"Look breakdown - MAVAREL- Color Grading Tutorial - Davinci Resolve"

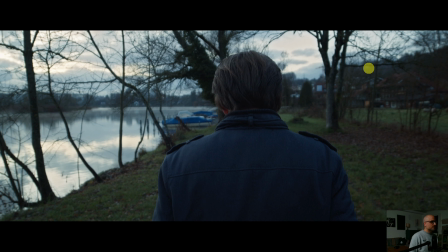Before and after, before and after. You see it in the hair and on the jacket.
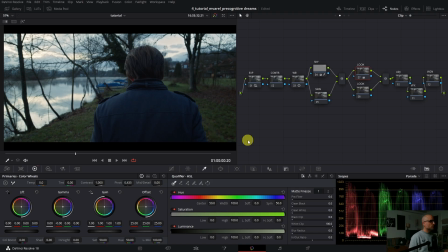Before and after. So it feels more cold. Or colder.
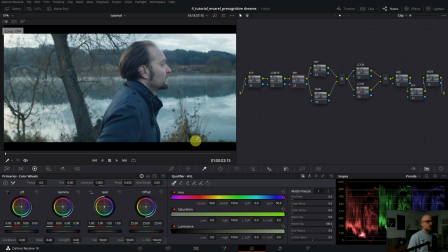Yes. Let's go further. Now for this one, I copy paste the look.
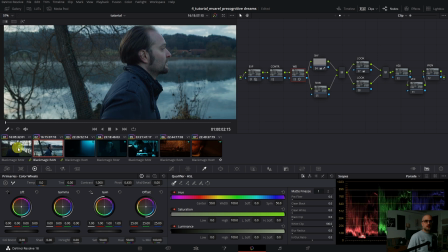I play it through.
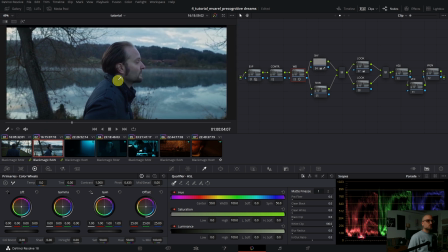Yeah, this one feels weaker. So this one needs more depth, more contrast compared to this one.
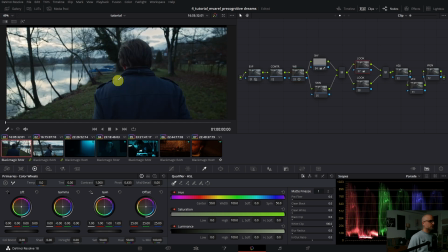Yeah, but I noticed something else here.
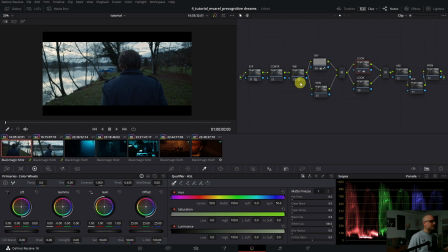I have to put a vignette because I am too distracted and I need a little bit more depth into the image too at the same time. So I go to the vignette node, make a vignette.
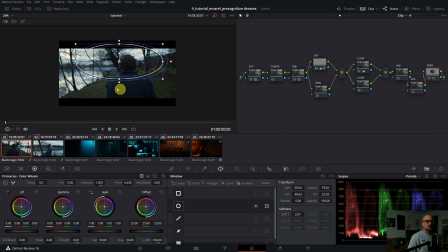So I want to create more depth in the foreground here and here. So I put it somewhere like that, invert.
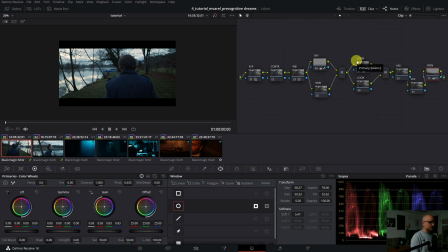And then with the gain wheel, I go down, and then with the gamma, I create a little bit more contrast.
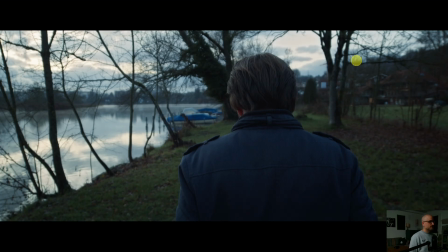So before and after, before and after.
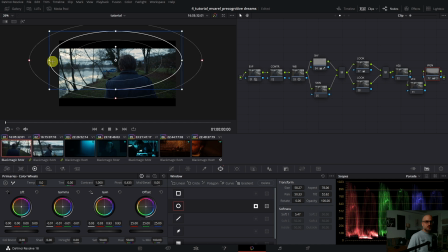Maybe, I'm not quite happy. I darken it down a little bit on the left edge.
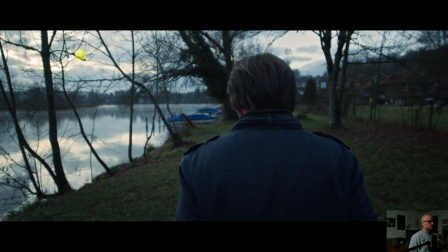Yes, before and after. Before and after. So we guide the viewer's eye and we have more depth into the image.
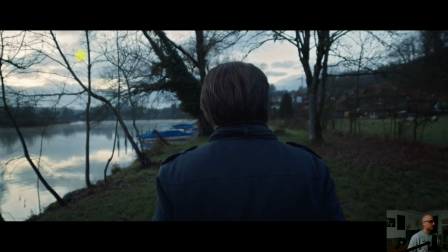I like that. I copy this vignette too.
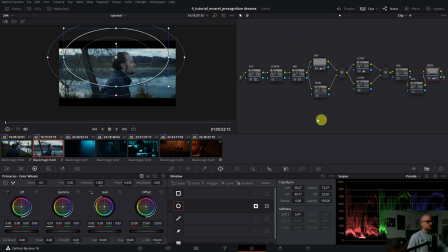to the next one here, just to see how it looks. So I adapt already this one. I made something like that, so I darken it down
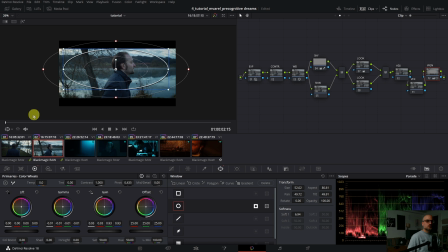here and a little bit on the edge and on the top of the image, so we have more depth. But anyway, it's still too weak.
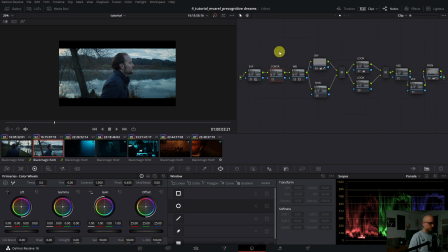Yes, so I go to the contrast wheel and I put some contrast in it like that,
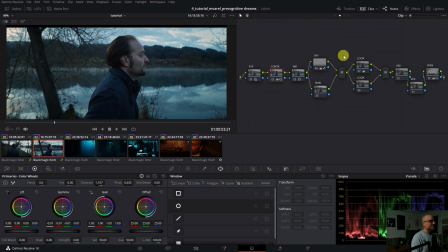and with the gamma I dial it down. So I play it through.
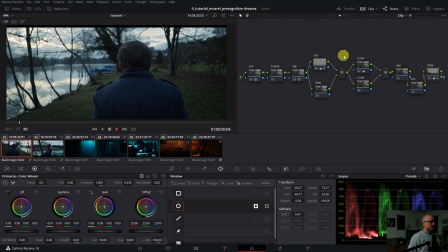Not bad. Let me check.
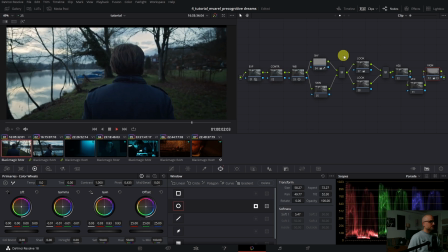Yes, it feels good, but the sky isolation doesn't work, so I gonna check that.
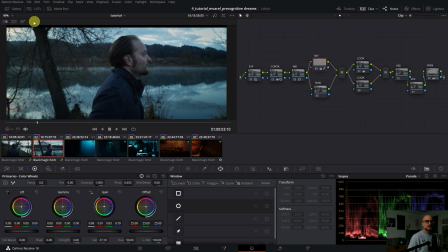I go to the sky isolation, highlight it, yeah.
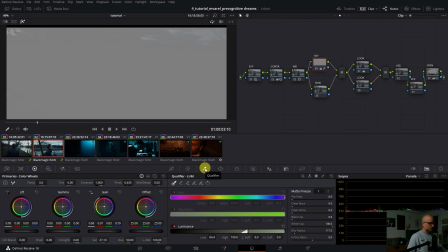So I go here with the low luminance. Here I dial it back. This is too much, like that.
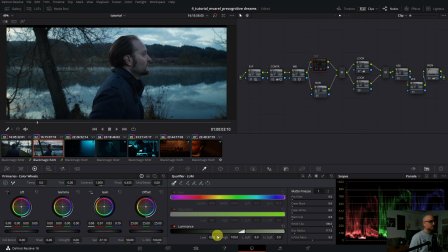Yes, before and after, before and after. I check if I can do better. I'm not quite happy.
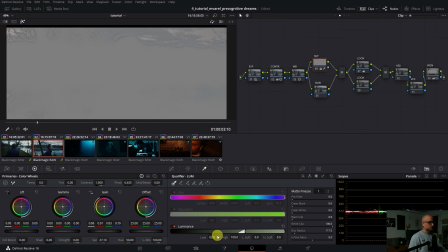Maybe less blur.
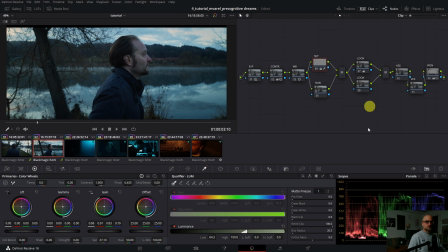Yeah, it's not bad. Need more tweak, a little bit more blur. Yes. Maybe this one is too blue. Let me check this one. Yes.
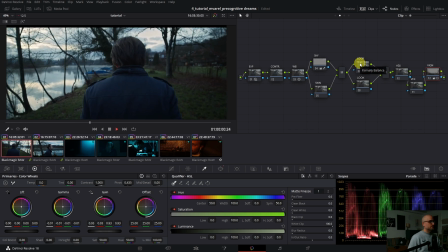The look node I switch off. Let me check. Yes, it's better.
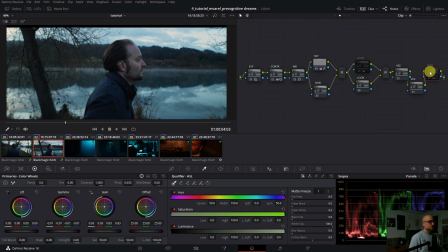The vignette is good. Let's check the skin tones.
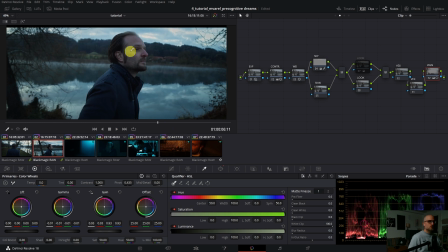So the skin tones on the nose and on the forehead and here a little bit, it's reddish magenta.